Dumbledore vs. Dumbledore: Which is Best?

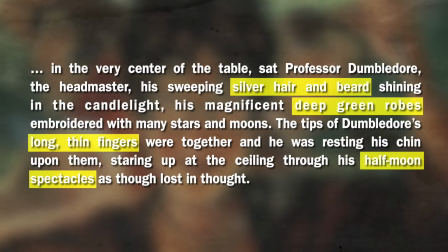4:06 And in the very center of the table sat Professor Dumbledore, the headmaster, his sweeping silver hair and beard shining in the candlelight,
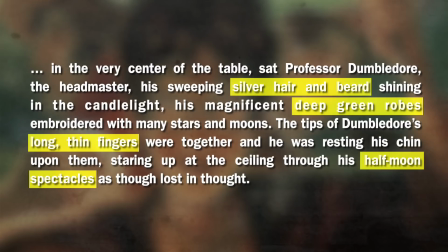4:14 his magnificent deep green robes embroidered with many stars and moons.
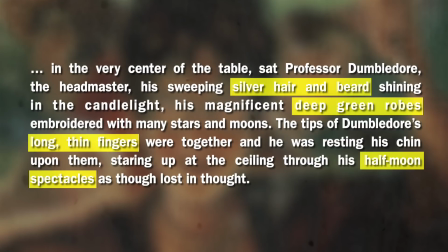4:19 The tips of Dumbledore's long thin fingers were together, and he was resting his chin upon them,
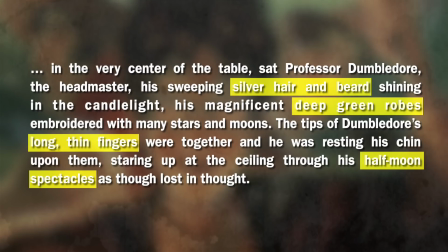4:24 staring up at the ceiling through his half-moon spectacles as though lost in thought.
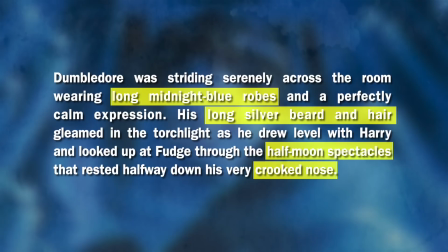4:30 Dumbledore was striding serenely across the room wearing long midnight blue robes and a perfectly calm expression. His long silver beard and hair gleamed in the torchlight as he drew level with Harry and looked
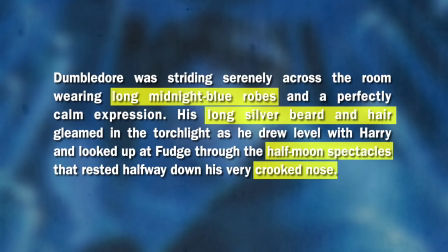4:42 up at Fudge through the half-moon spectacles that rested halfway down his very crooked nose.
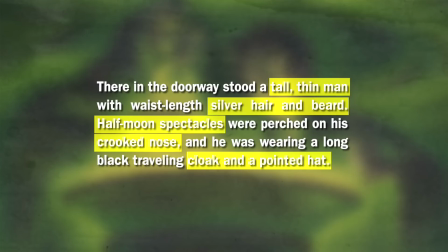4:47 There in the doorway stood a tall, thin man with waist-length silver hair and beard.
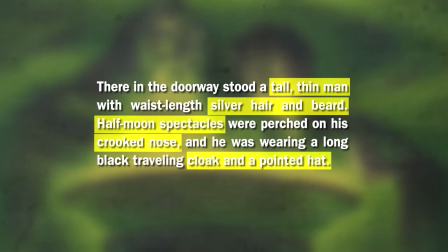4:52 Half-moon spectacles were perched on his crooked nose, and he was wearing a long black travelling cloak and a pointed hat.
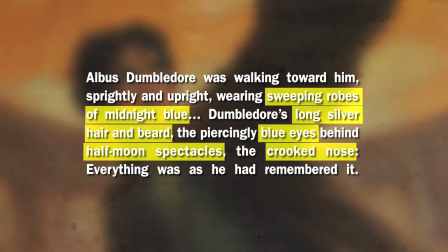5:00 Albus Dumbledore was walking toward him, sprightly and upright, wearing sweeping robes of midnight blue.
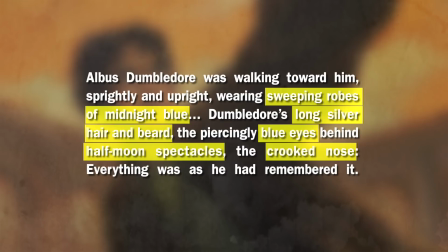5:08 Dumbledore's long silver hair and beard, the piercingly blue eyes behind half-moon spectacles, the crooked nose. Everything was as he had remembered it. The same details every single time.
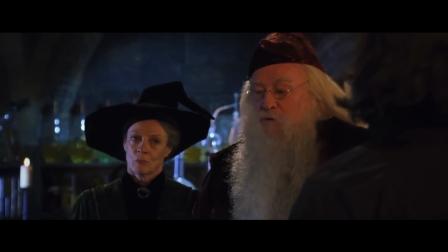5:20 They become as important as the character themselves.
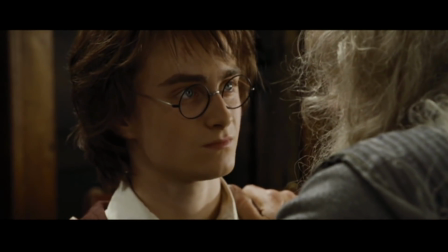5:23 And since Rowling placed such an emphasis on the appearance of her characters, that's a perfect place to begin our comparison between the two Dumbledores.
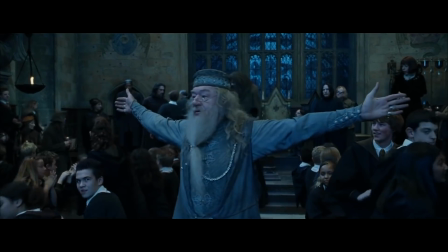5:33 There are a lot of similarities between the two.
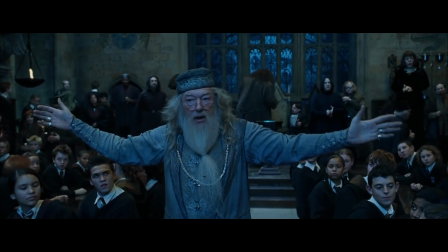5:36 The long, silver hair, robes, half-moon glasses, but each of them had minor differences that made them stand apart.
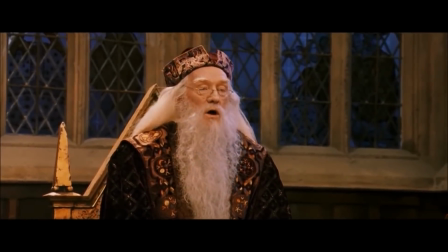5:43 Harris's Dumbledore wore very regal, deep red robes that were boxier and obscured what is described in the books as a tall, thin figure.
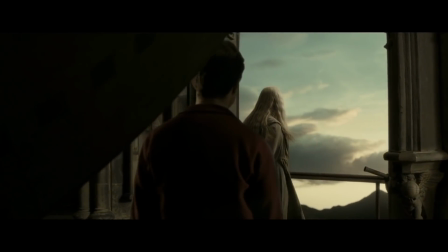5:52 Gambon's Dumbledore wore thinner robes of blue and gray that looked more ethereal and highlighted his slender body.
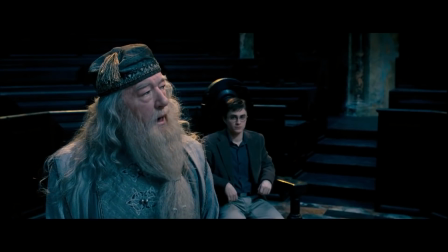5:58 He had a tie around his long beard and wore a tassel hat that felt more modern compared to Harris's more customary pointed wizard hat.
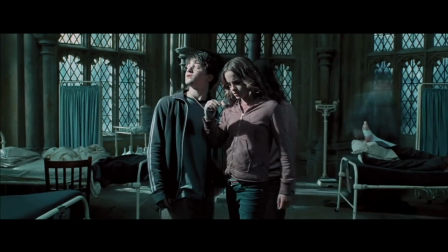6:06 Alfonso Cuarón, director of The Prisoner of Azkaban, said this regarding Gambon's appearance.
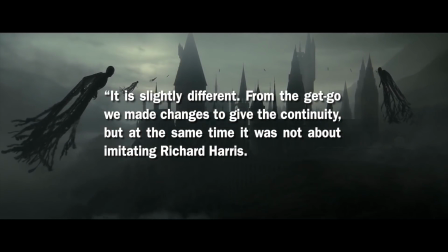6:12 It is slightly different. From the get-go, we made changes to give the continuity, but at the same time, it was not about imitating Richard Harris.
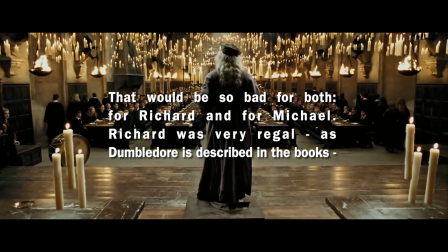6:20 That would be so bad for both, for Richard and for Michael.
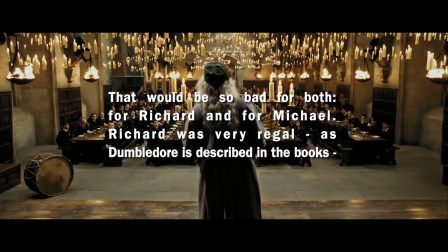6:24 Richard was very regal, as Dumbledore is described in the books, and very beautiful, and we wanted to do it more hippie-ish,
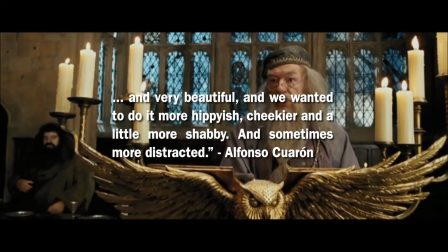6:31 cheekier, and a little more shabby, and sometimes more distracted. For me, there is no clear winner here.
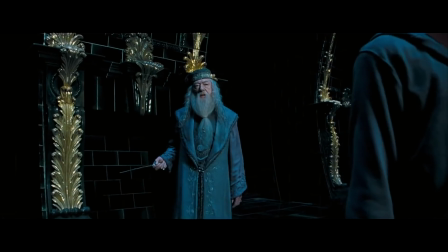6:38 They both have pros and cons to their overall wardrobe, and the differences help differentiate the two actors while still staying true to the character.
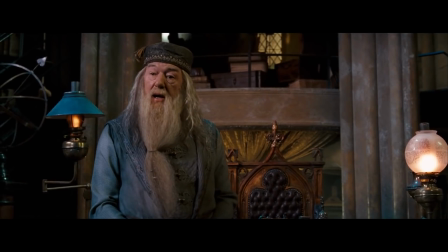6:48 A majority of Dumbledore's lines in the movies are taken straight from the books, so this isn't necessarily about what they say, but how they say it.
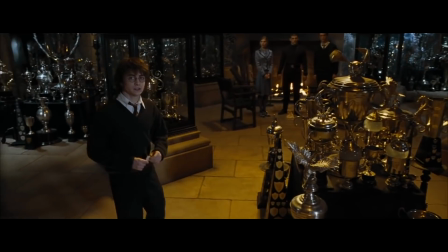6:56 This goes back to the scene from The Goblet of Fire.
Harry, you put your name in the goblet of fire.
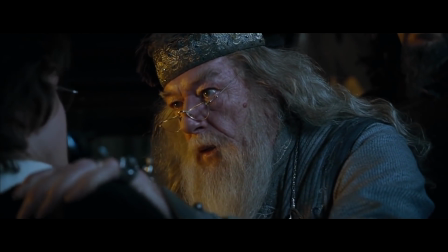7:01 The words are basically the same. The difference is in the way Michael Gambon performed the line.
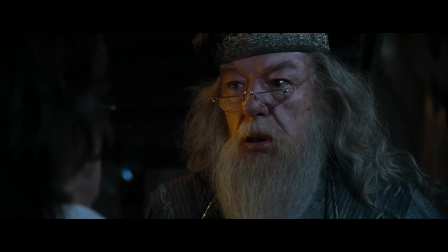7:06 There's obviously nothing calm about this.
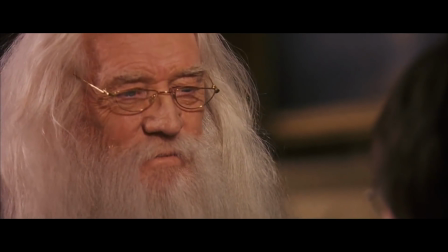7:09 And the most frustrating part is that this type of behavior, shouting and shaking Harry, goes against basically everything we know about Dumbledore.
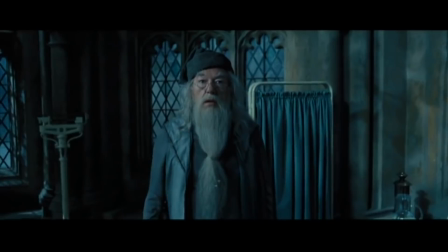7:16 He's more of a reserved, stoic presence. It doesn't match the character or the source material.
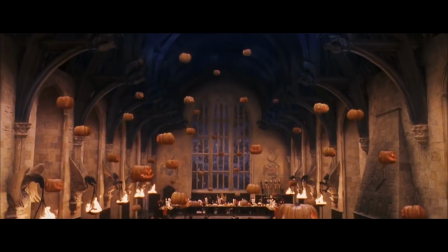7:22 But this isn't the only time this type of discrepancy happens throughout the series.
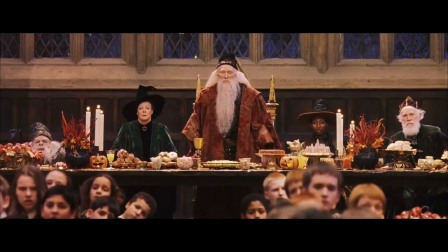7:26 When Professor Quirrell announces the troll in the dungeon in the Sorcerer's Stone book, it says, There was an uproar.
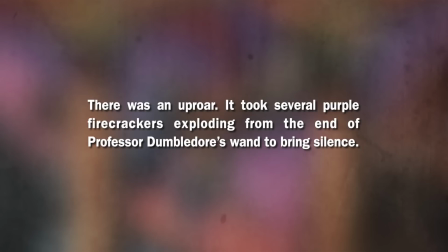7:33 It took several purple firecrackers exploding from the end of Professor Dumbledore's wand to bring silence.
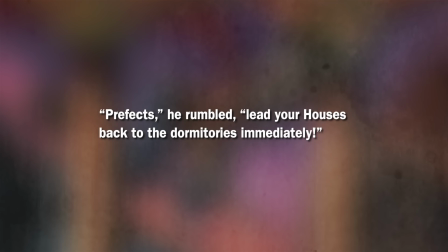7:39 Prefects, he rumbled, lead your houses back to the dormitories immediately.
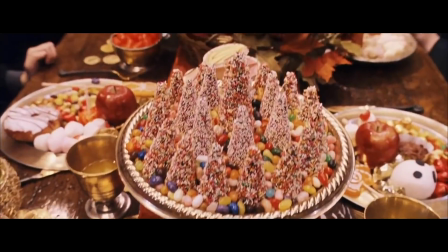7:44 It's strong and assertive, but Dumbledore never has to raise his voice and yell.
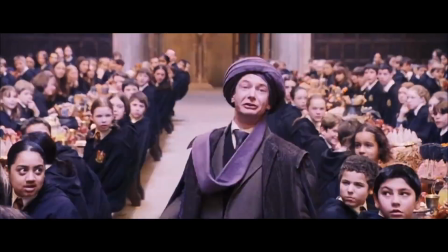7:49 But then in the movie, that's exactly what Dumbledore does.
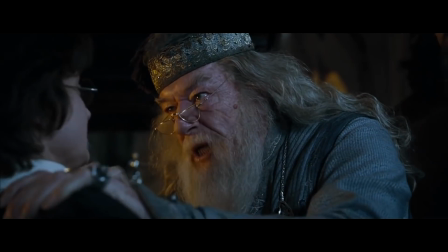7:56 Silence!
Now, it's not as strong of a discrepancy as the moment in Goblet of Fire, but it's an example of how both made changes to the source material.
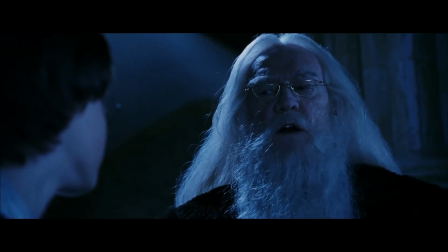8:05 And that's probably with the director's guidance in order to help set a desired tone and energy to a particular scene.
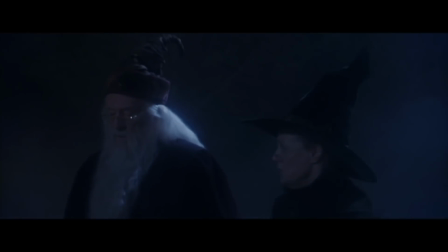8:11 Harris's performance is pretty one-note throughout his two movies.
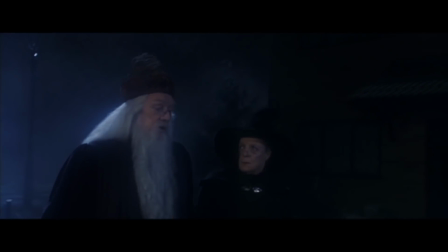8:15 He has the same whispered gravel to his voice in almost every situation. And that's not meant as a knock against Harris's performance.
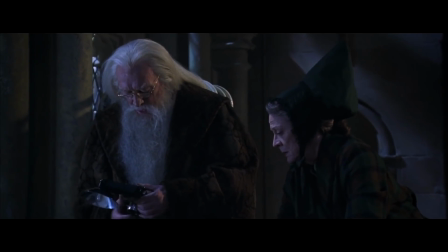8:22 I think he taps into the aspect of Dumbledore's unflappable demeanor.
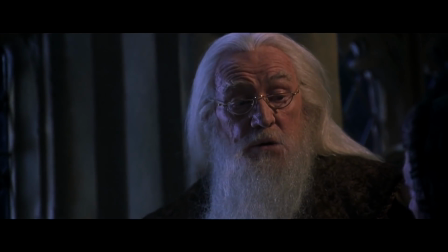8:26 Because if there's one adverb that Rowling uses time and time again when describing how Dumbledore speaks, it's calmly.
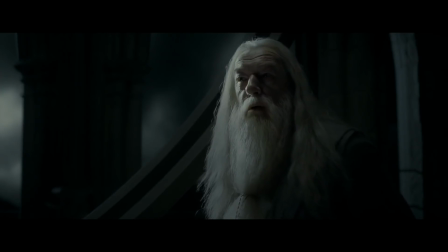8:32 In The Half-Blood Prince, when Dumbledore is moments away from certain death in the Astronomy Tower, here are a few of the ways Rowling describes Dumbledore's speech and demeanor.
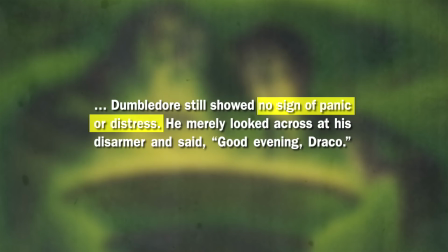8:42 Dumbledore still showed no sign of panic or distress. He merely looked across at his disarmer and said, Good evening, Draco.
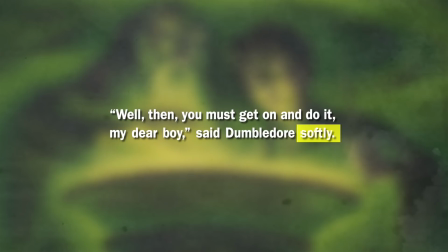8:51 Well then, you must get on and do it, my dear boy, said Dumbledore softly.
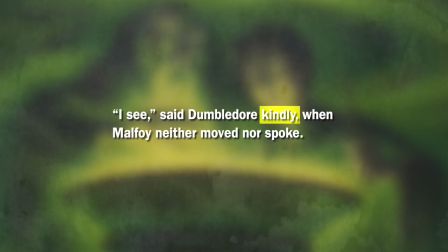8:56 I see, said Dumbledore kindly, when Malfoy neither moved nor spoke.
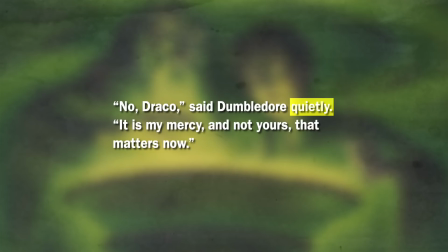9:02 No, Draco, said Dumbledore quietly. It is my mercy, and not yours, that matters now.
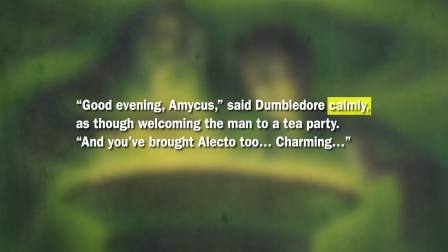9:10 Good evening, Hammerkus, said Dumbledore calmly, as though welcoming the man to a tea party.
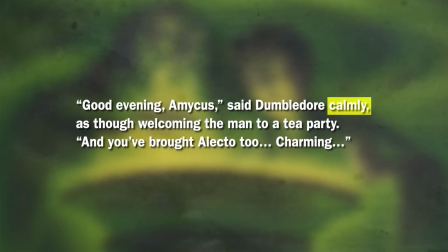9:16 And you've brought Electro, too. Charming. But somebody else had spoken Snape's name, quite softly.
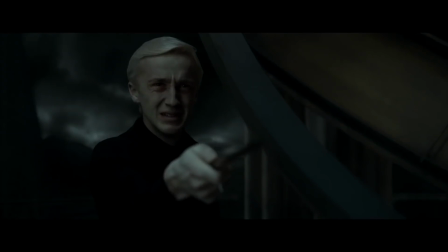9:26 Severus.
Dumbledore's quiet and calm demeanor only further contrasts the frantic and menacing behavior of Draco and the other Death Eaters,
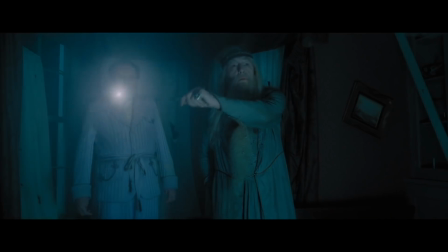9:34 and Harris nailed that aspect of Dumbledore's personality. Now, I really do appreciate the range that Gambon brought to Dumbledore.
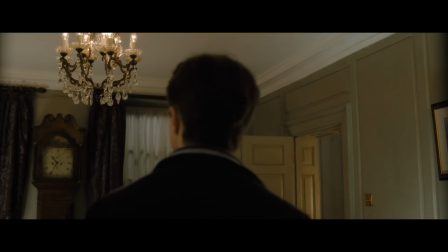9:41 I especially like when he speaks with a lightness that seems to bounce and flutter with each word.
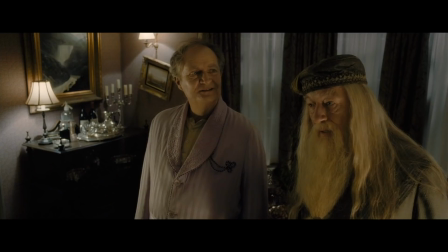9:45 It almost sounds like a melody.
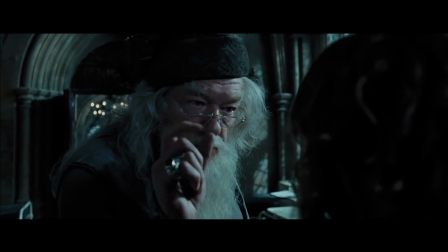9:47 That was fun. And that taps into the chaotic side of Dumbledore's personality, that speaks in rhymes and riddles.
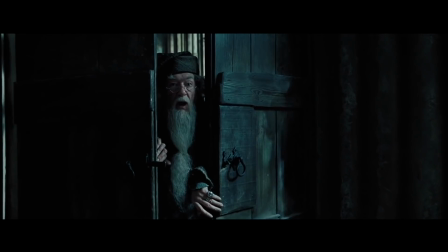9:55 Oh, by the way, when in doubt, I find retracing my steps to be a wise place to begin.
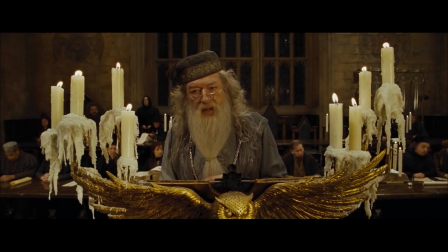10:03 Good luck.
There's a range to it that feels refreshing, unexpected, and never boring.
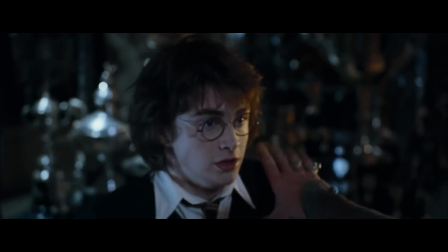10:09 But with that range of speech, you get occasional moments like when he yells and shakes Harry Potter in the Goblet of Fire that feel completely out of character. And for that moment alone, I have to give this category to Richard Harris.
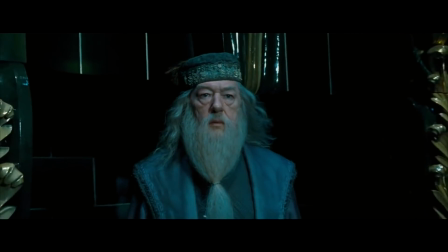10:23 Speaking of range, the next group of categories I want to explore have to do with the range of moments each actor was given,
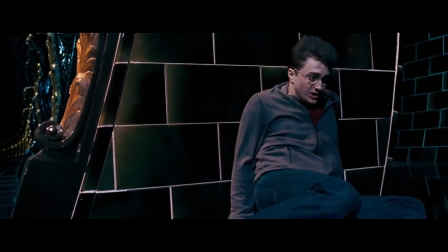10:29 the opportunities to show off Dumbledore's skills and power, but also his intellect and emotions.
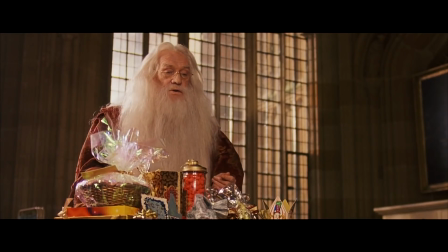10:35 And I know it might be unfair to judge an actor by what they're given to work with, but that's exactly how all acting awards are judged.
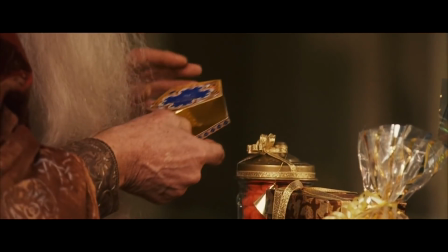10:42 It's always comparing apples to oranges, never apples to apples.
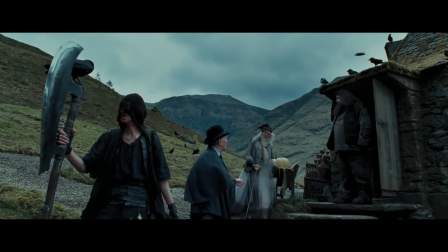10:46 The only way to do that would be to give each actor the same lines and circumstances, and then evaluate.
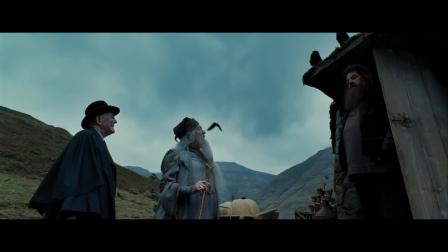10:52 But since there's no way of doing that, we'll just have to take and consider with what each was given. Which had the best introduction in the Harry Potter universe?
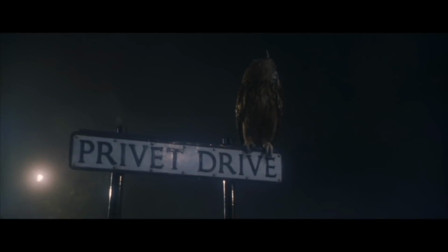11:03 Harris's Dumbledore emerges from the fog on Privet Drive, a wizard completely out of place among muggles,
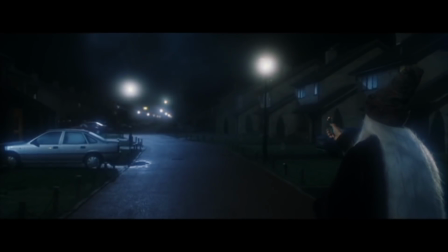11:09 and before he even says a word, he displays his magical prowess.
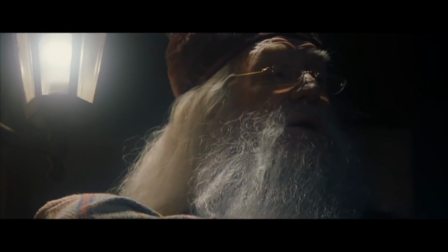11:12 There's a mystery and agency to his introduction that makes his first appearance all the more memorable.
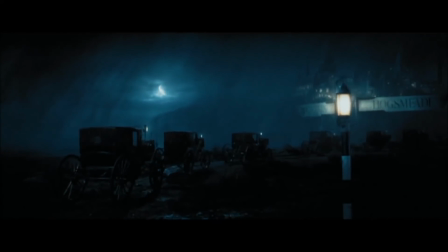11:18 After the first two films, Gambon makes his first appearance in The Prisoner of Azkaban.
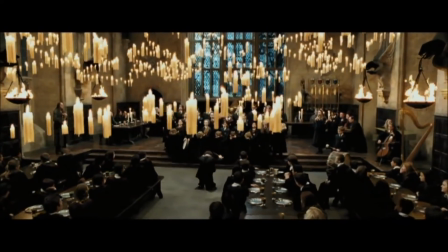11:23 I love director Alfonso Cuarón's use of long, sweeping shots that make the Great Hall feel so grand.
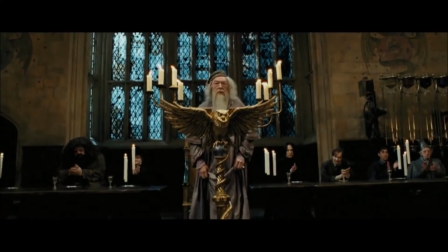11:29 And I love the children's choir parting and revealing Dumbledore as he comes to make his introductory speech.
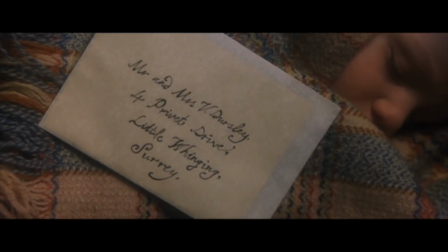11:34 But it can't really touch Harris's opening scene, which carries much more lasting meaning and gravity. Another point for Richard Harris.
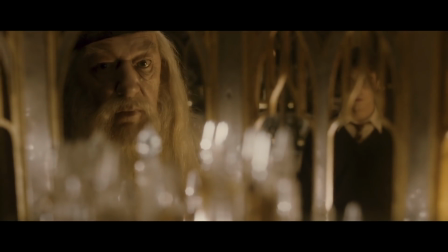11:46 Which Dumbledore has a better display of magical abilities? It's crazy how little magic Harris's Dumbledore actually does.
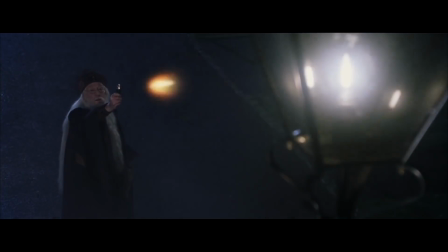11:53 He uses the Deluminator on Privet Drive and alters the appearance of the Great Hall.
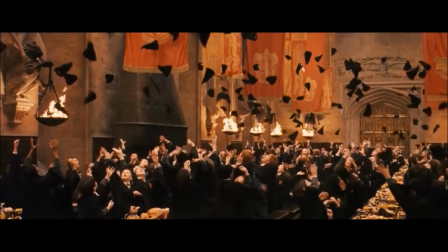11:58 Is that it? I'm sure someone will correct me down in the comments, but I think that's it.
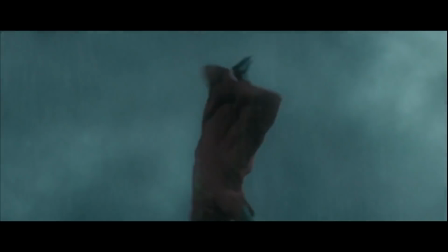12:04 In comparison, Michael Gambon's Dumbledore has a lot of moments to shine.